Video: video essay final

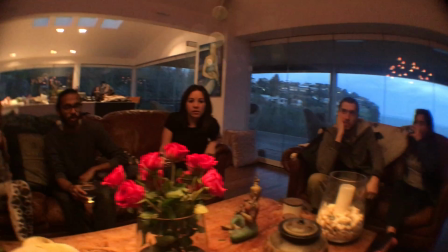(4:12)
The number one rule for a composition, particularly in regards to the framing of your piece, is the rule of thirds.
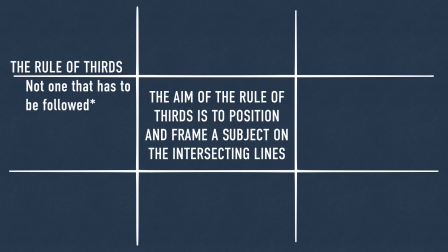(4:18)
It's a common rule not only used for film, but also for photographs and artworks. The aim of the rule of thirds is to position and frame a subject on the intersecting lines when dividing up the frame of a camera into 9 segments.
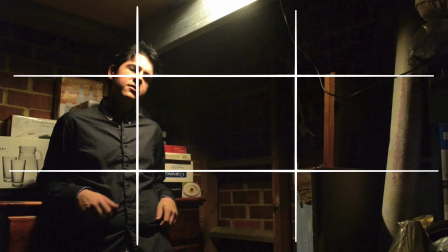(4:30)
As you can see by this freeze frame, the subject's eyes are along the intersecting lines to allow more emphasis on them,
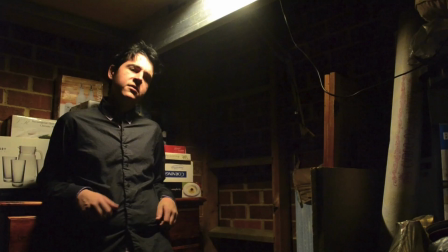(4:35)
rather than what it would look like if the shot was framed against the rule. This
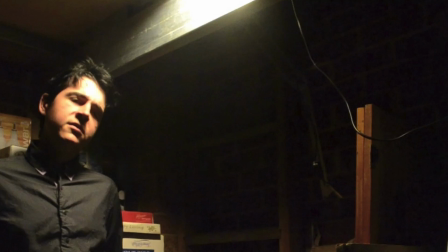(4:39)
sort of framing can be justified to make the subject seem less important in relationship with the environment or with anything else in the frame. However,
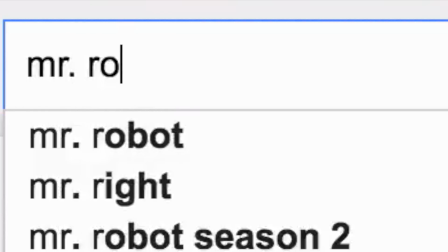(4:46)
This clip of USA Network's Mr. Robot that Seme Oku modified to address the composition of the series
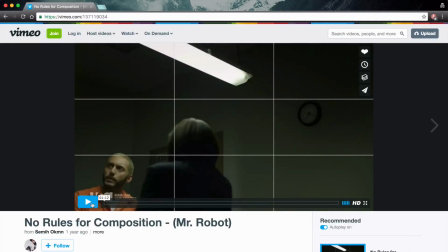(4:51)
shows the way each shot is framed to make the characters seem of little significance compared to the rest of the world,
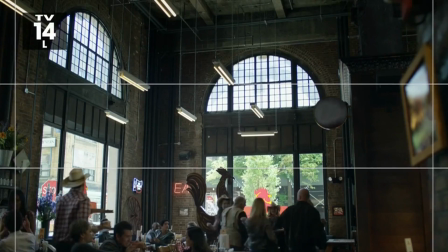(4:57)
which is what Mr. Robot entails, that people are just sheep of the larger world. This sort of composition works especially well for horror and thriller genres and subgenres.
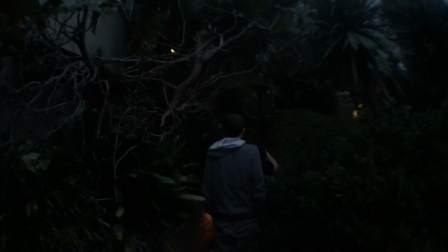(5:05)
In conclusion, a director of photography's job is one that is complex yet simple enough to understand through practice.
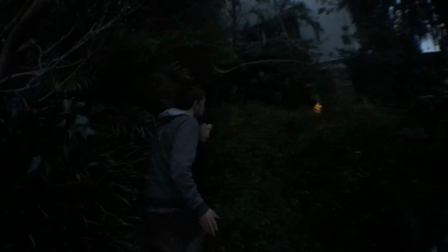(5:11)
As the director of photography, I will take it upon myself to advance in my role to create the best rendition of all the combined aspects of a cinematographer's job to my film.